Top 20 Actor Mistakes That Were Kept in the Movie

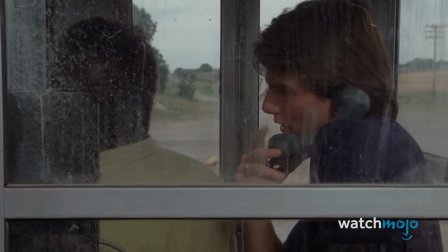(4:09) Did you fart, Ray? Fart.
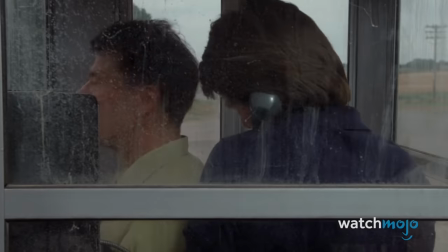(4:11)
Hoffman stayed in character while farting, and Cruise, ever the professional, decided to run with it, remaining in character and performing some banter with Hoffman.
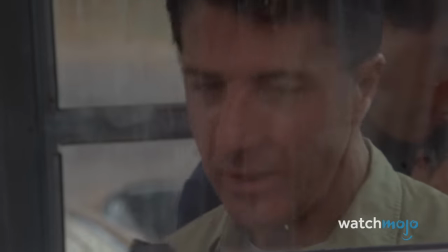(4:19) How can you stand it? Yeah, Ken? 10 minutes to watch. Ken, hey, how are you? It's Charlie Babbitt.
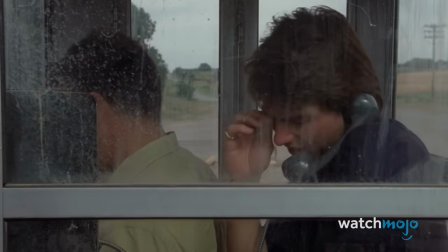(4:24)
Hoffman looks back proudly on the scene, saying, quote, "It's just my favorite moment of anything I've ever done.
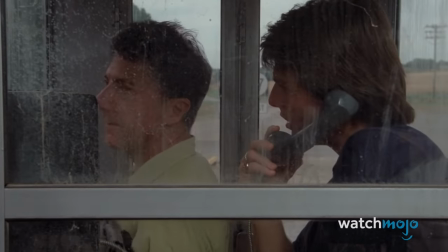(4:29)
That includes Shakespeare." So, that settles it. Farting is better than Shakespeare.
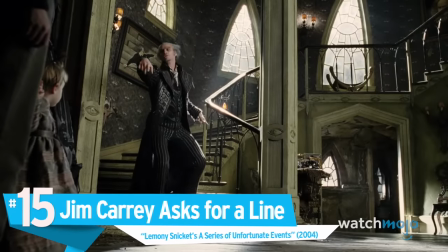(4:34)
Number 15, Jim Carrey asks for a line. Lemony Snicket's A Series of Unfortunate Events.
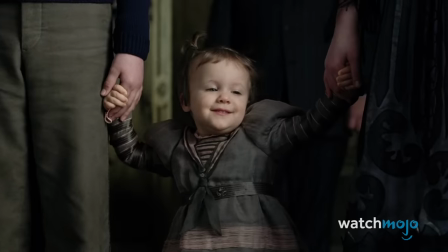(4:40)
This movie didn't do super well at the box office, but most people will agree that Jim Carrey made for a great Count Olaf.
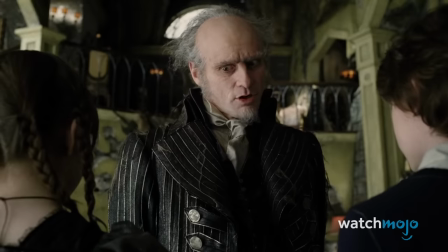(4:47)
When meeting the Baudelaire children, Olaf asks Klaus to repeat himself so he can give a more appropriate reaction to their parents' deaths. Wait, let me do that one more time.
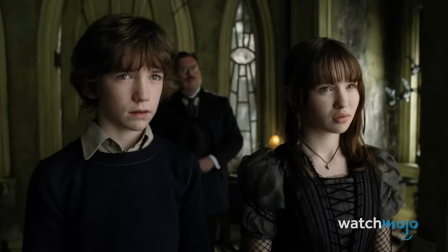(4:56) Give me the line again.
But legend has it that Carrey had actually wanted to do another take and was asking the script supervisor to give him the line again.
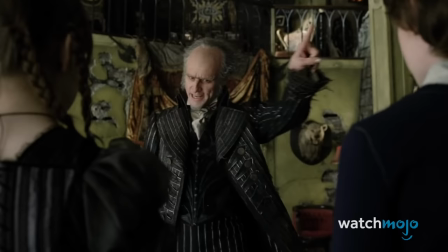(5:04)
Carrey can even be seen gesturing off camera with his left hand, presumably towards the script supervisor.
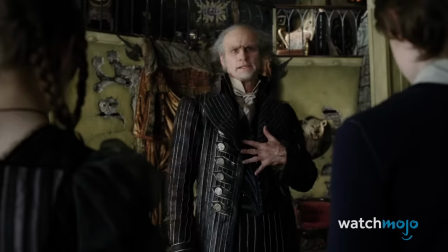(5:12) Oh, yes.
Through a clever bit of editing, the filmmakers were able to work it into the movie and make it seem like just another one of Olaf's eccentricities.
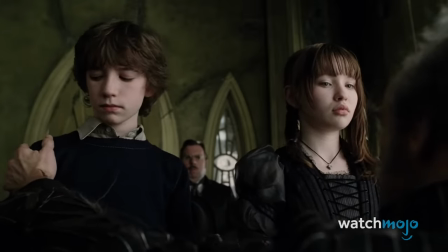(5:19) I will raise these orphans as if they were actually wanted.
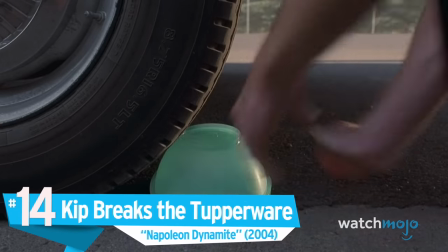(5:25)
Number 14, Kip breaks the Tupperware, Napoleon Dynamite.
You see, this ain't your run-of-the-mill crapperware.
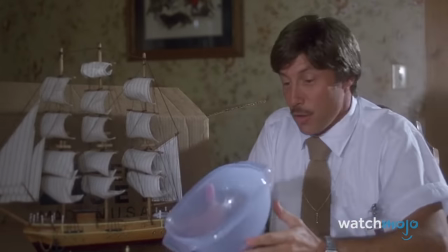(5:33) These are some serious Nippon fiber woven bowls.
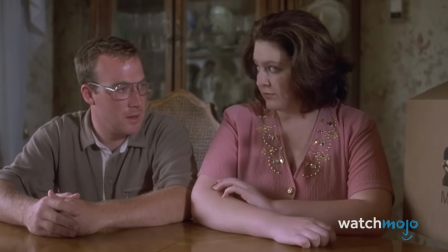(5:36)
One of the funniest scenes in Napoleon Dynamite sees Kip driving over a Tupperware bowl, shattering it, and driving away in utter defeat.
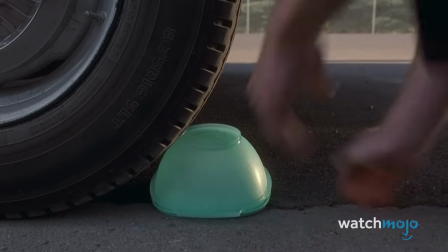(5:44)
This is another example of a real-life gaffe making the scene even funnier than it was envisioned.
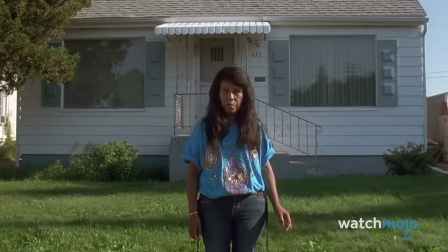(5:49)
The original plan was to have the Tupperware slightly deform and reshape itself, but it ended up exploding with a satisfying pop.
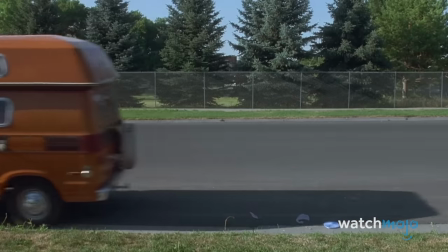(5:58) Dang it!
Not wanting to waste a fantastic opportunity, actor Aaron Rule decided to improvise Kip's disappointment and drove out of the shot.
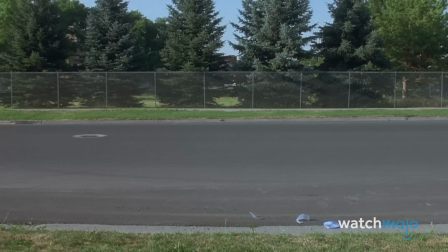(6:06)
It is infinitely funnier than what was planned, and it proves that the comedy gods were smiling upon the Napoleon Dynamite filmmakers that day.
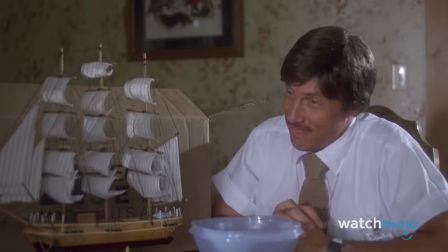(6:13) So, how does the dealio sound to you?
Number 13, George C. Scott Trips and Falls, Dr. Strangelove.
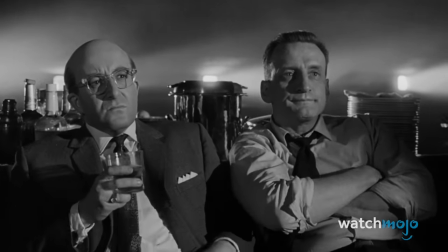(6:22)
Stanley Kubrick has a legendary filmography, so it's hard to pick his best movie.
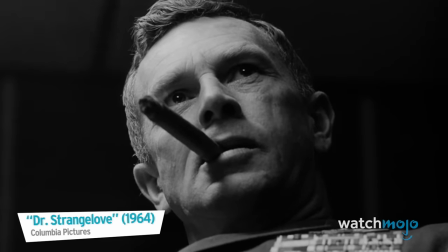(6:27) But today, war is too important to be left to politicians.
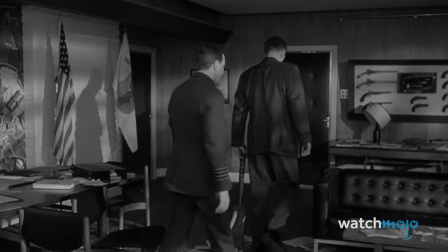(6:32)
But if arms were twisted, the answer for many would be Dr. Strangelove.
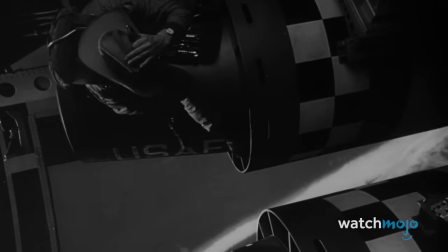(6:37)
Even if it's not his best, it's certainly his funniest, as this movie is jam-packed with biting satire and old-fashioned slapstick from start to finish.
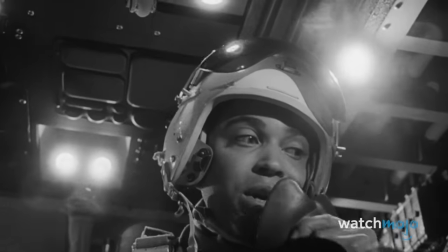(6:44) Hey, what about Major Kong?
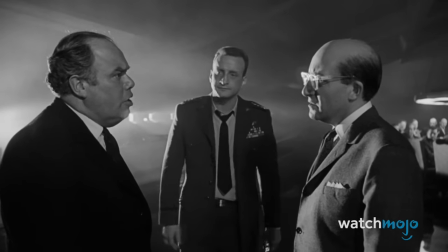(6:48)
One of the funnier visuals sees General Turgidson tripping, falling to the ground, and continuing his conversation while still on the floor.
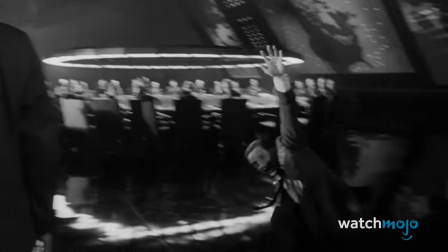(6:56) That's an obvious commie trick, Mr. President. We're wasting valuable time. Look at the big boy. They're getting ready to clobber us.
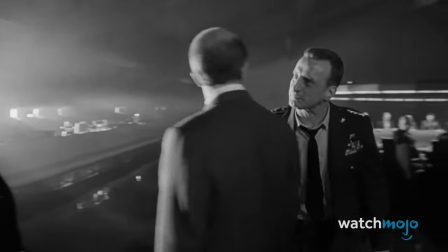(7:02)
Actor George C. Scott really tripped while performing the scene, but decided to stay in character, resulting in an unintentionally brilliant bit of slapstick comedy.
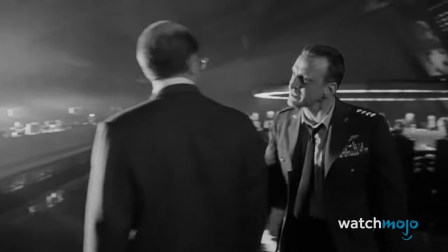(7:10)
Perhaps this professionalism was a remnant of Scott's Broadway and Shakespeare career, as there is no cutting or breaking character on the stage.
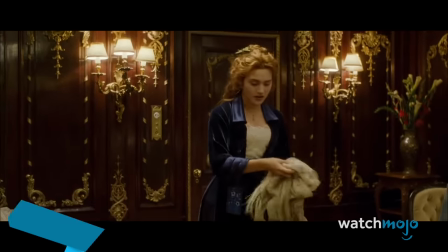(7:17)
Number 12, The Bed, Titanic.
Don't artists need good light? That is true, but I'm not used to working in such horrible conditions.
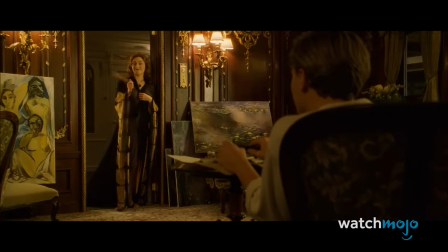(7:26)
There are many classic scenes in Titanic, but perhaps the most iconic of them all is Jack painting Rose on the couch.
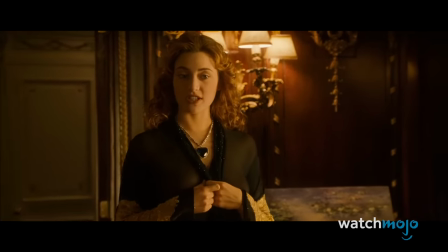(7:32)
Or is it a bed? After Rose undresses, Jack grows visibly and audibly flustered.
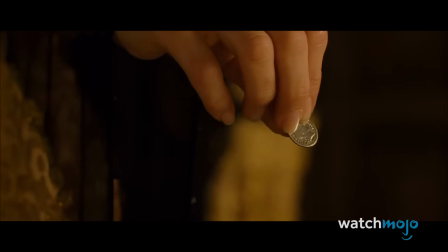(7:38)
So much so, he flubs his instructions, telling Rose to lie on the bed before quickly correcting himself.
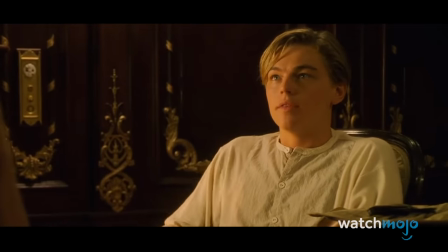(7:44) Overrun. The bed. The couch.
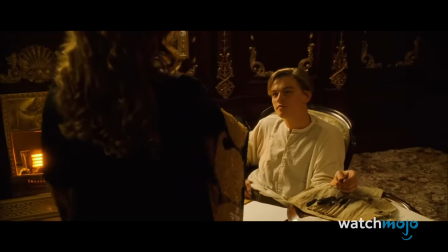(7:46)
This was a real mistake from Leonardo DiCaprio, but director James Cameron loved the take so much he decided to keep it in.
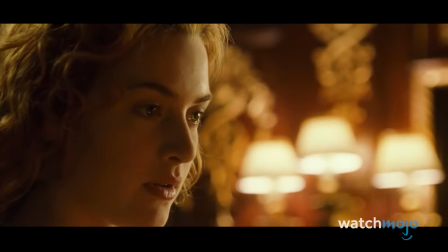(7:53)
It was a great creative decision, as it wonderfully depicts Jack's intense feelings.
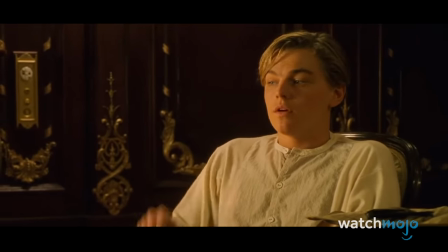(7:57)
Plus, it makes the scene that much more realistic and meaningful, and yes, steamy.
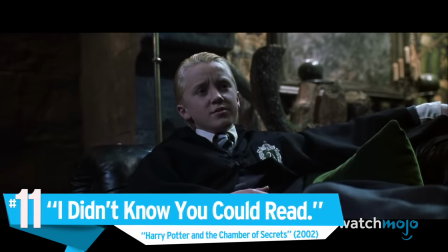(8:02)
Number 11, I didn't know you could read, Harry Potter and the Chamber of Secrets.
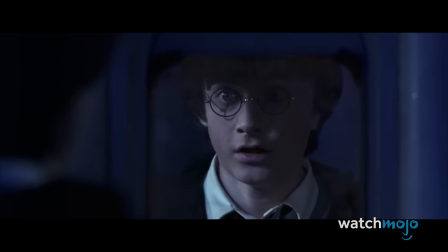(8:07)
In order to access the Slytherin common room and suss out information from Malfoy, Harry and Ron decide to drink Polyjuice Potion and disguise themselves as Crabbe and Goyle.